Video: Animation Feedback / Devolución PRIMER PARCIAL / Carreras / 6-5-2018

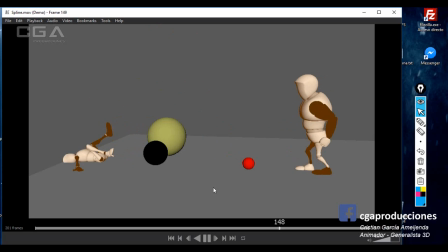(99:02)
Voy a empezar como siempre hago cuando hay detalles muy, muy groseros en el sentido, no en el mal sentido, en el sentido que son muy importantes que tengo que mencionar. Voy a arrancar por eso y después voy más a lo sutil, ¿sí?
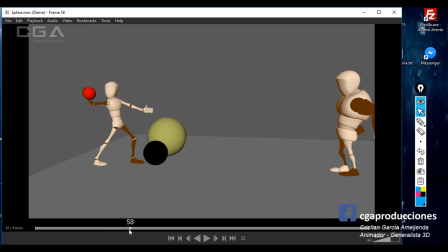(99:16)
Lo más grosero que veo es esto, fíjate lo que pasa con la cabeza del personaje de la izquierda acá, ¿sí? Eso en una entrega no puede estar, queda raro, no suma, al menos que no sé, el personaje tenga una actitud así, o sea, si lo justifica la narración, sí, pero no, acá claramente es un error,
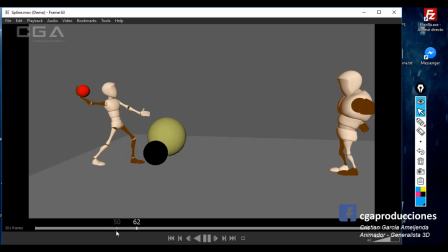(99:35)
¿sí? Fíjate lo que le pasa en la cabeza al personaje de la izquierda, queda rarísimo, ¿bien? Y le pasa después de forma un poco imperceptible, pero acá también, como que la cabeza ahí se vuelve medio loca. Bien, eso es lo que más me llama la atención. Hay tres, cuatro cosas. Esa es una. Otra, es raro esto, ¿sí?
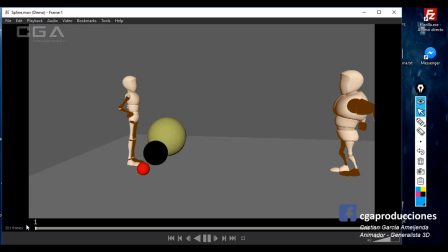(99:54)
¿Por qué para mover la pierna de este punto, o sea, la pierna derecha del flaquito estoy hablando, ¿eh? De este punto a este punto, ¿Sí? ¿Por qué hace esto para atrás? Es raro que haga esto para atrás por varias cuestiones. Primero, porque en esta pose el personaje está haciendo peso acá. Automáticamente eso pierde el equilibrio.
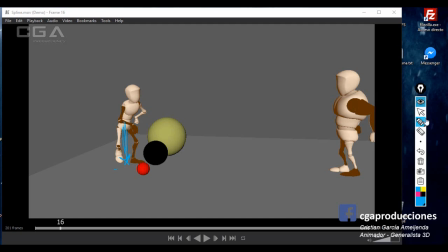(100:13)
Tenés que inclinarlo más para su lado izquierdo, que es el punto de apoyo actual que tiene. Eso es una cosa. La otra, no queda bien, ¿sí? Queda bastante mal eso. Directamente que pase de este punto a este punto. Y otra cosa es, no está apoyando. Fíjate, el pie derecho toco y me voy.
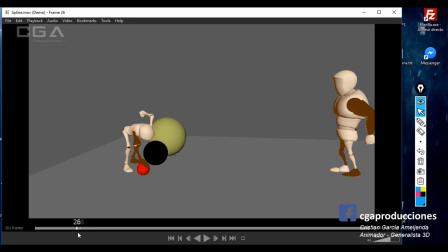(100:31)
El pie derecho en ningún momento ahí apoya, porque cuando lo dejas apoyar, cuando algo se apoya, vos mínimamente lo tenés que dejar 3 o 4 frames en el lugar. ¿Qué es lo que deberías haber hecho acá? Cuando él se levanta, el pie derecho debería seguir estando en el lugar.
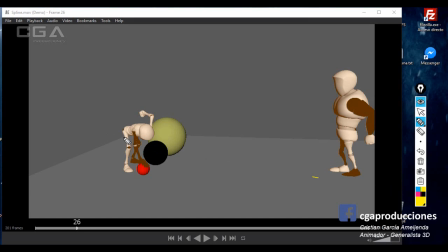(100:47)
Sí, o sea, si vos me planteaste este pie acá, mira, este pie está acá, ¿no? Vos me dijiste, bueno, el tipo se apoya acá y queda ahí. Perfecto, compro, me gusta la idea. Ahora, si esto se va a levantar, no se puede ya estar moviendo el pie.
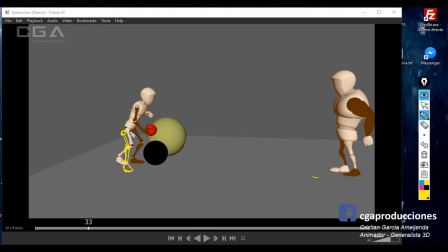(101:07)
El pie tiene que seguir apoyado ahí, ¿sí? Quizás cambia la cadera acá, pero el pie sigue apoyado. Fíjate qué bien que queda si sigue apoyado ahí. Sigue apoyado y cuando llega ahí, quizás ahí sí acomoda el pie, pero no al mismo tiempo que se levanta, porque si no, no tiene sentido este pie adelante, no apoya en ningún momento.
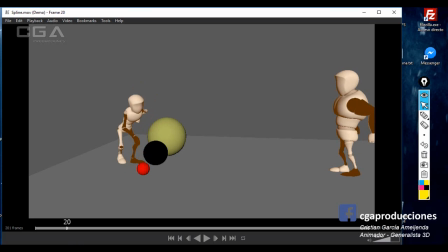(101:24)
Te desafío que vos hagas esta pose así y vas a ver que si lo intentás hacer, te caes para adelante, ¿sí? Bien, ahora, otro error grosero que estoy notando es esto. Ya. No puede pasar. No puede pasar. Colisiones. ¿Ves que la mano está entrando en la pelotita? ¿Sí? Eso no puede pasar.
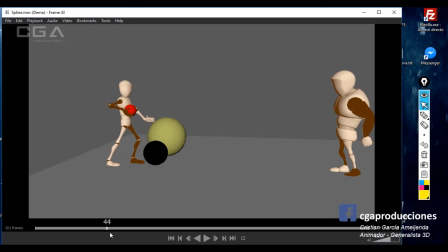(101:44)
Después, acá trata siempre cuando se desplaza el pie de darle un pasito, que no quede arrastrando. ¿Sí? Lo de la cabeza ya lo hablamos. Lo que también falta acá es la trayectoria de la pelota, que es extraña, porque la pelota ahí se levanta de golpe.
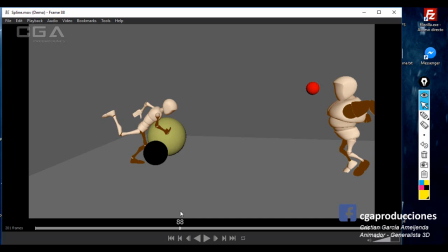(102:01)
¿Bien? Que en realidad lo que no está mal que la pelota ahí tenga esa altura, lo que sí está mal es que la pelota acá salga así. ¿Por qué? Porque acuérdate que todos los movimientos y todas las acciones en animación se manejan en arcos, ¿sí?
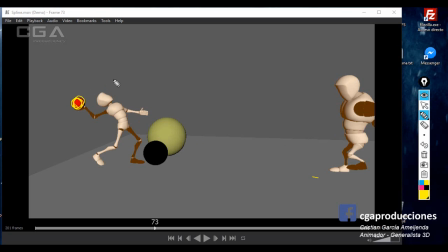(102:17)
Si vos me planteas que la pelota está por ser lanzada acá, yo voy a esperar que la pose siguiente, el brazo esté acá, en la siguiente acá, en el siguiente acá y en el siguiente acá, porque automáticamente la cabeza lo que traza es un arco entre las diferentes puntas, ¿sí?
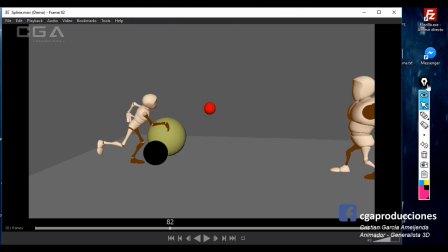(102:32)
Pero en cambio vos lo que me estás diciendo es que la pelota sale derecha y se pierde todo este concepto que habíamos trabajado acá de arco y no está bueno. Si vos hubieses trabajado, por ejemplo, la pelota acá, fíjate, en esta pose, ¿sí?
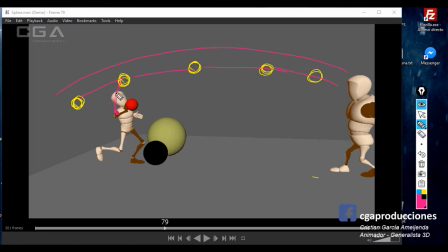(102:45)
En vez de que quede ahí derecha, la hubieses puesto a esta altura, el brazo te iba a quedar mucho mejor extendido y la línea de acción incluso iba a ser mejor, ¿sí? Y no ibas a tener que hacer esto de que la pelota salga derecho y de golpe levantarla para que coincida con el pecho del personaje.
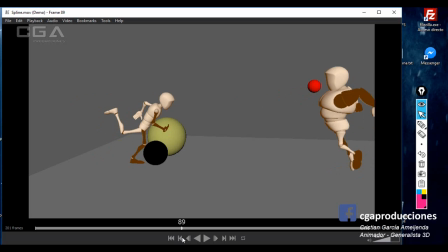(103:00)
Eso por un lado. Por el otro, no tiene sentido que la pelota esté de golpe ahí. Fíjate que pierde velocidad, como por arte de magia. Eso tampoco puede pasar. Tiene que estar llegando con la mayor fuerza posible. ¿Bien?
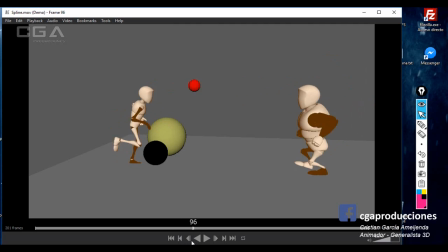(103:13)
Una cosa que sí yo te había corregido desde el blocking y no la veo acá, es que te dije que el personaje de la izquierda, cuando lanza, ¿sí?
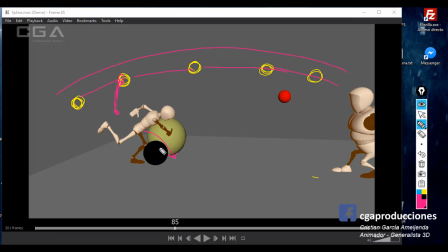(103:23)
Automáticamente el peso tiende a ir para adelante. Entonces, esta pierna debería estar acá. ¿Sí? O sea, una vez que. O sea, esta pose está bien, pero en la pose que sigue, el personaje vos me lo hiciste ir para atrás.
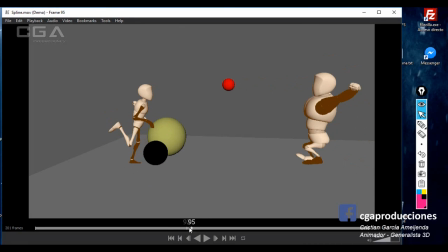(103:34)
Y fíjate que, además de que está colisionando el pie, que eso también está muy mal, debería. El pie que izquierdo tiene que ser de acero para poder soportar todo este peso que está dando el cuerpo al lanzar y después incluso volver para atrás.
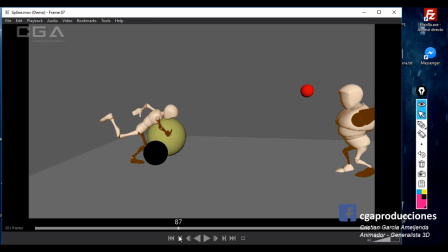(103:49)
¿Sí? Es muy difícil. De forma instintiva lo que uno hace siempre es tratar de compensar este peso que uno tiene
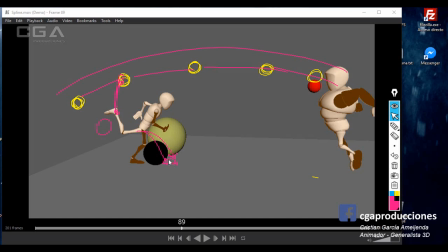(103:59)
tipo hacia adelante,
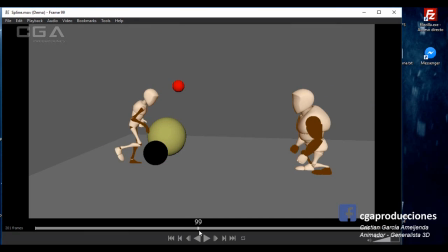(104:01)
compensarlo con esta pierna que ahora está al huevo y llevarla para adelante y dar unos pasitos y el personaje en vez de quedar acá quedaría más acá adelante. ¿Sí? Eso ya te lo había mencionado la otra vez, acuérdate. Eso por un lado. Ahora, la cabeza acá está haciendo estragos, ¿sí?
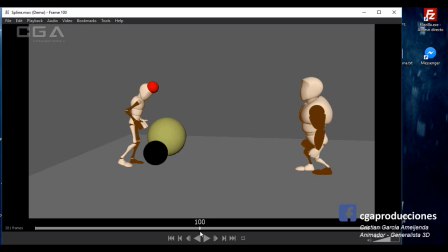(104:17)
Como que va para todos lados y queda raro. Entiendo que quizás lo que quisiste hacer fue como que se marea o algo, pero frame a frame queda como un error. El timing de caída me gusta. Esta pose me parece buenísima, ¿sí? Lo que no me parece buenísimo es que la cabeza está colisionando el pecho.
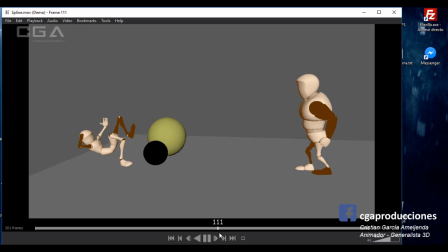(104:33)
Ojo ahí, fíjate que la pera está entrando en el pecho del personaje. Esta pose podría tomarla como algo cartoon, no me disgusta. Lo que sí me disgusta es esto. Fíjate que metiste todo el cuerpo adentro del piso. Eso jamás. ¿Sí? Te desaprueban la toma directamente si haces eso. Nunca, nunca colisionamos así.
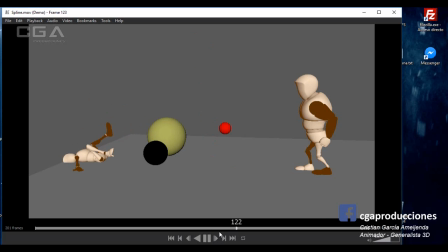(104:52)
Porque aparte si le doy play se nota. ¿Sí? No es un frame imperceptible. Se nota que algo raro hay. Me gusta el destiempo que le diste a las piernas. O sea, que caigan a destiempo, me parece que está buenísimo eso. ¿Sí?
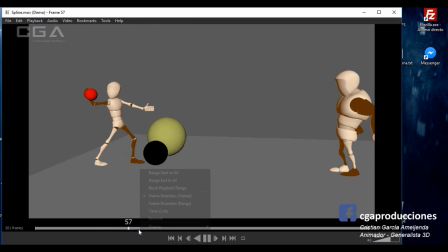(105:03)
Lo que no me gusta es también, ahora estaba viendo, en el personaje de la derecha acá, es que se inclina para atrás, tarda mucho en llevar, fíjate, el pie izquierdo, acá, tarda 1, 2,
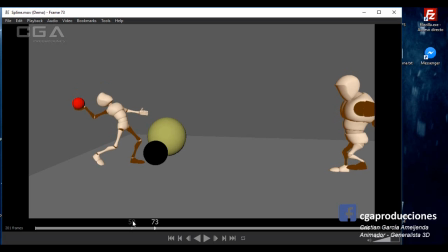(105:18)
no, 1, 2, 3, 4, 5, 6, 7, 8, 9, 10, 11, 12, 13, 14, 15, 16, 17, 18, 19, 20. Casi un segundo en hacer un paso, imposible, tiene que ser más lento, ¿sí? Y también veo esto, ojo ahí, colisiones. O sea, tiene muchas cosas que hay que pulir realmente.
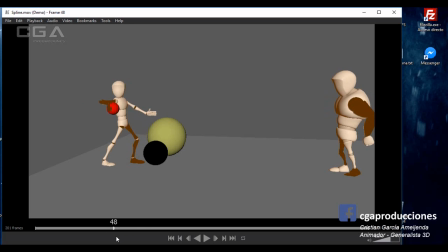(105:37)
El arco de la pelota, desprolijidades en las colisiones, mejorar los pasitos, mejorar el arco del lanzamiento de la pelota, ¿sí? Evitar movimientos raros en diferentes controladores,
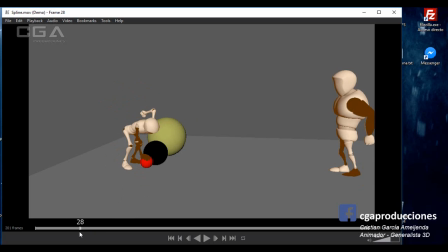(105:50)
evitar también que los pasos queden raros y que los personajes varias veces lo que pasa es que se van desequilibrando, ¿sí? Revisa todo esto que te mencioné porque hay que pulirlo bastante todavía este trabajo, ¿sí?
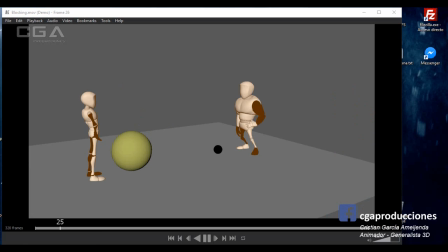(106:04)
Esto sería la corrección de este. Bueno, estaba viendo el blocking de Gandini. Lo veo bien. Como blocking funciona, vamos a ver ahora qué tal el spline.
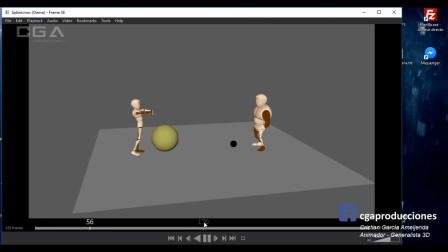Bueno, a ver, lo voy a ver una vez más.
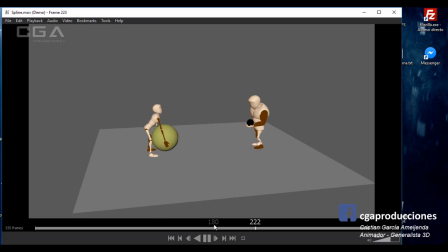Bien, vamos con lo primero. Hay algunas colisiones, ¿sí? Que no pueden pasar. Fíjate, ahí las manos están colisionándose. Fíjate ahí, las del izquierdo, ¿no?
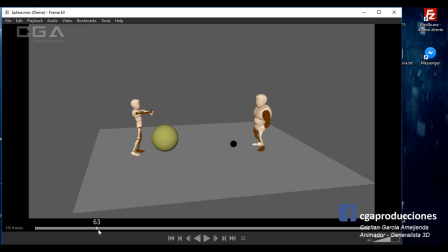(106:56)
Estoy empezando, voy a empezar por este personaje primero. Fíjate que están colisionando las manos. Ojo con eso, ¿sí? Eso es bastante importante, no puede pasar. Ahora, acá también, el primer frame ya está la mano adentro de la cadera.
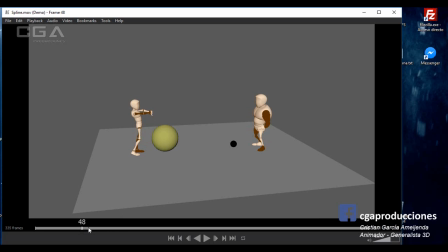(107:10)
Ojo también con eso. Veo un poco lento el estiramiento de los dedos, ¿sí? Esta parte, como que queda todo muy, muy lento y muy lineal. Le daría un poquito más de pausa a este momento.